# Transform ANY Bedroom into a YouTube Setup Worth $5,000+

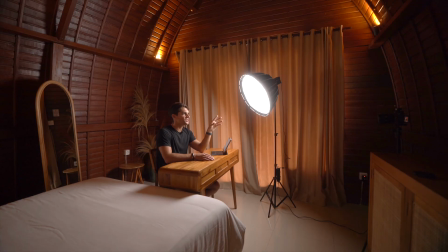[8:04]
Then already the key light is positioned quite well on this side right here.
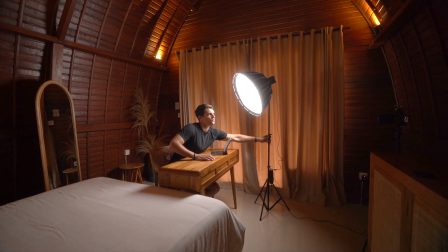[8:10]
I wanna try to have it as close as possible right before it enters into the frame.
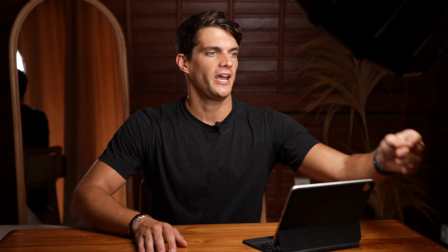[8:15]
So probably if I position it here, right now is in the frame, but then what I can do is try to make it a little bit higher.
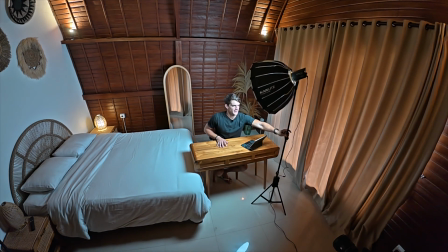[8:24]
And two, there you go. And then make it a little bit further so that it doesn't enter into the frame.
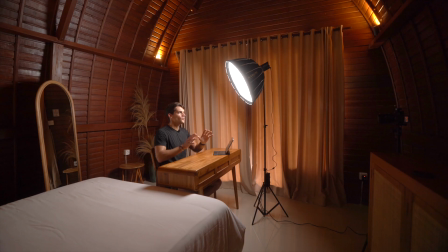[8:32]
I think this looks fine, just out of frame. All right, so right now, regarding the exposure, I think I am a little bit too bright.
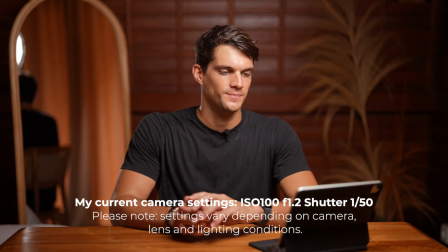[8:40]
So I'm gonna try to change the ISO and put it to 100. So this is the minimum ISO that I can use, and if it's still too bright,
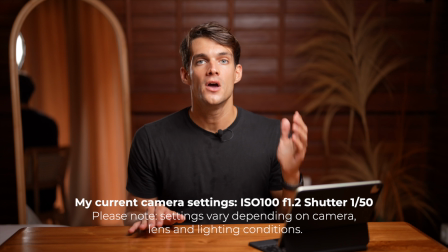[8:48]
given that we need to maintain the shutter speed as it is right now at 1/50, I need to reduce the light power.
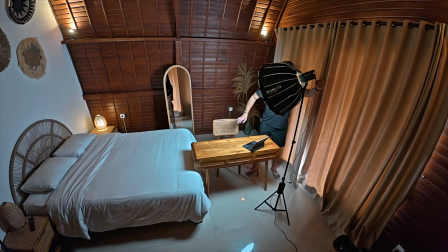[8:57]
So I'm gonna stand up a second, and I'm just gonna reduce the power of this Nightlight Forza 60B.
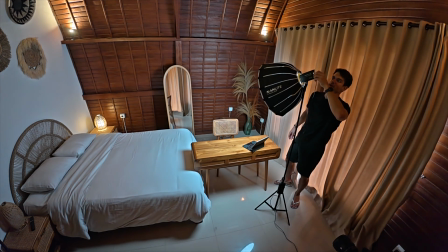[9:04]
So right now I'm at 45%, and I'm probably gonna go down to 20% and see how it looks.
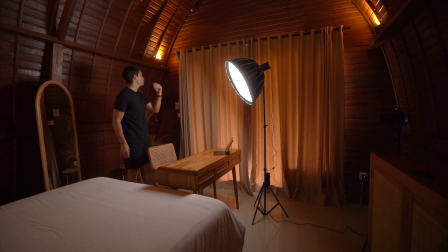[9:12]
Once again, this is a 60-watt light and I am using it at 20% and see whether we get in there or not.
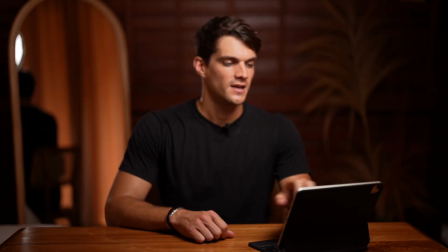[9:20]
Yes, I think this looks awesome.
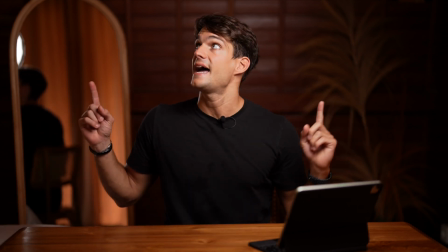[9:23]
Now, one more thing that I need to do is to turn off all the lights that I have in my room, just to make sure that we are controlling everything.
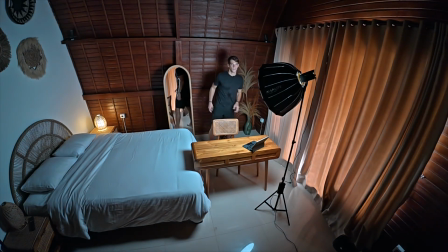[9:34]
Okay, that's cool.
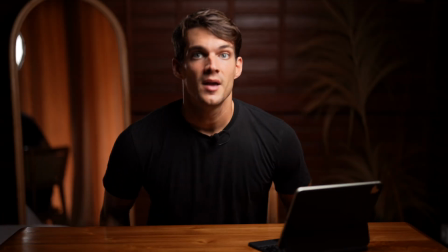[9:35]
There's not a big difference. These lights that I have right here in the room are not that bright, but already like this looks already awesome.
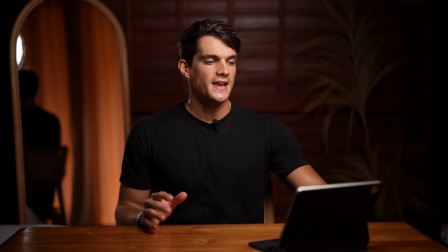[9:43]
But I think we can improve it quite a bit. And if I start looking at my framing right now, I can see that I see a little bit of the bed right here,
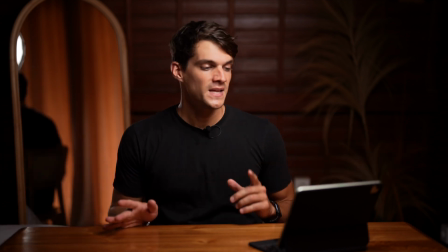[9:52]
this corner, and I don't want that because I just want to make it perfect. And also I see the plug right there in the corner.
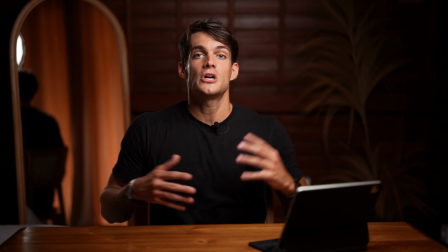[9:59]
And even that, I'm not sure if I want to keep it right there. So we can try to place items in front of these two things to make sure that they're not in the frame.
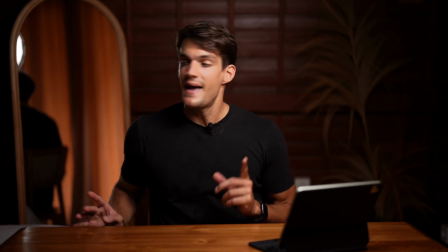[10:07]
And with the bed, I can try to move the bed a little bit forward. So we're going to do that.
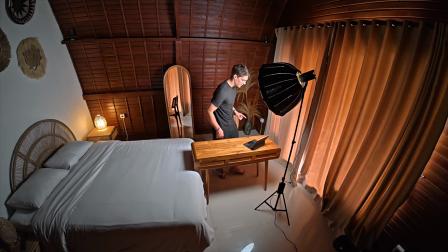[10:15]
Okay, that's awesome. Now the bed completely disappeared. Then one more thing that I want to do is try to cover this plug right here.
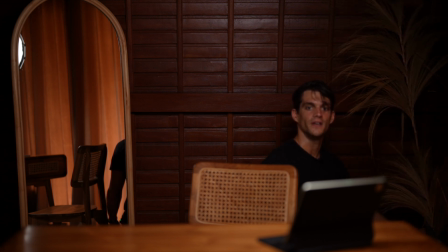[10:23]
And I'm going to try to use the plant in front of it. That's very nice.
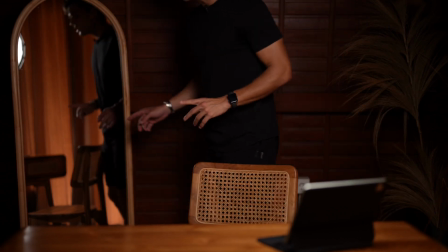[10:29]
And this one is gone as well. Now I want to try to incline a little bit more the mirror
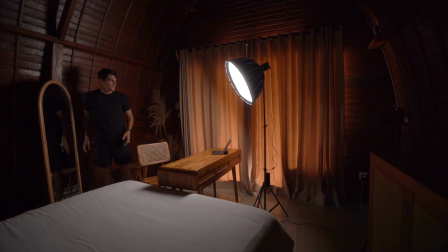[10:35]
just to make sure that I don't see the light that was reflecting in there. And now it looks way better. Yeah, and this looks already pretty good.
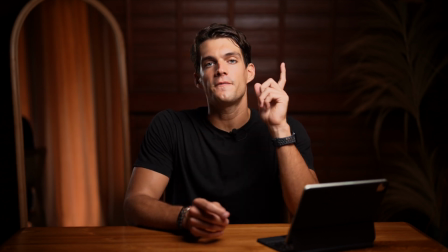[10:45]
But I want to try to take it one step further and add some backlights.
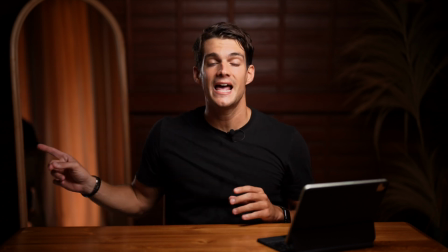[10:50]
And in this case, I'm going to try to use the bed lamps that I have already here in the bedroom.
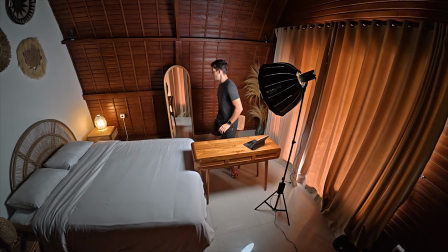[10:55]
So I'm going to take this one that I have right here,
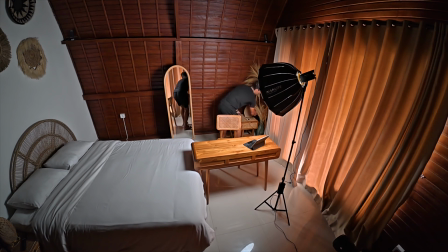[10:59]
and I'm gonna probably try to place it in this corner, just because from the image I could see that this was a little bit too dark. So I have a plug right here, which is super handy, and I'm gonna turn this one on.
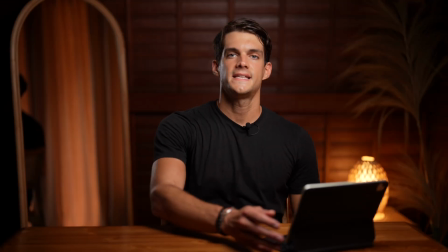[11:15]
Yeah, that's an amazing touch.
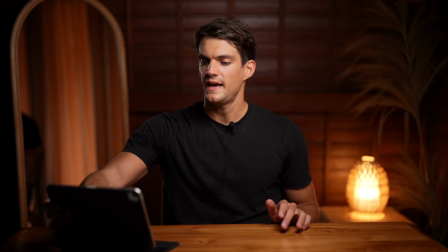[11:17]
Now I don't want to cover this slide with the iPad, so probably I'm gonna move the iPad on the other side, and that's awesome.
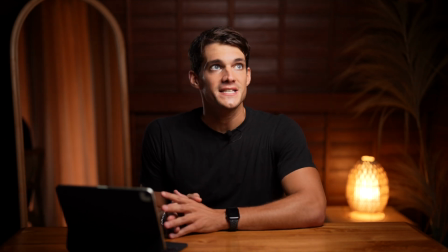[11:24]
Now, one thing that I noticed is that was not planned, by the way,
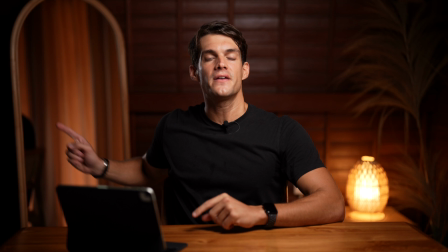[11:28]
is that I can see that this key light is actually reflecting on the mirror and creating this beautiful effect right here as a rim light.
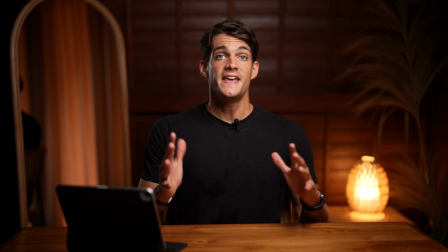[11:36]
And I absolutely love it. Now, this, I think, looks already awesome.
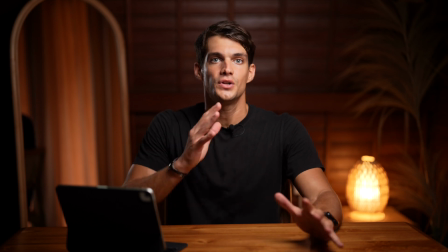[11:42]
And we could stop here. We could start creating content.
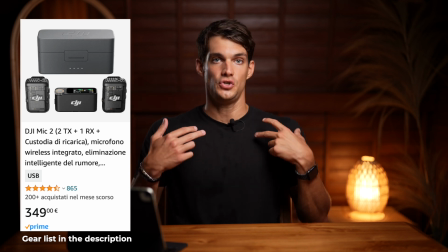[11:44]
If you have a lavalier mic like I have right now here with the DJI Mic 2, you can use this one to talk, or potentially we can have a different setup with maybe a podcast mic.
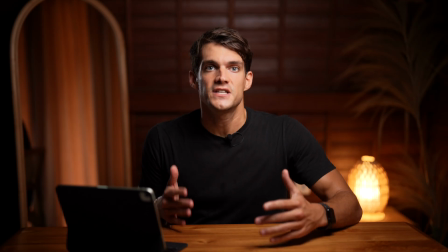[11:53]
But maybe I want to try to improve it a little bit just to play around with this room, because I think we have quite a few alternatives that we can play with.
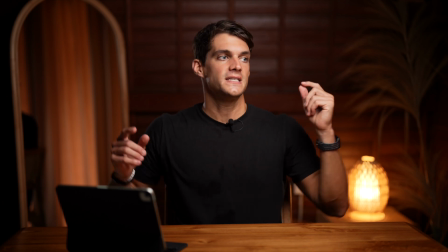[12:01]
And one more thing that we can try to do is to use extra lights in the background
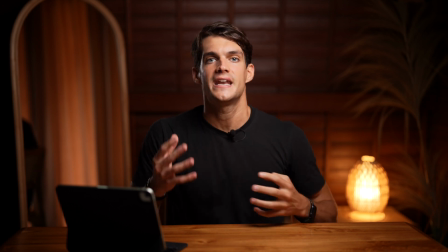[12:06]
to help us create a bit more contrast and a bit more dynamism in the frame.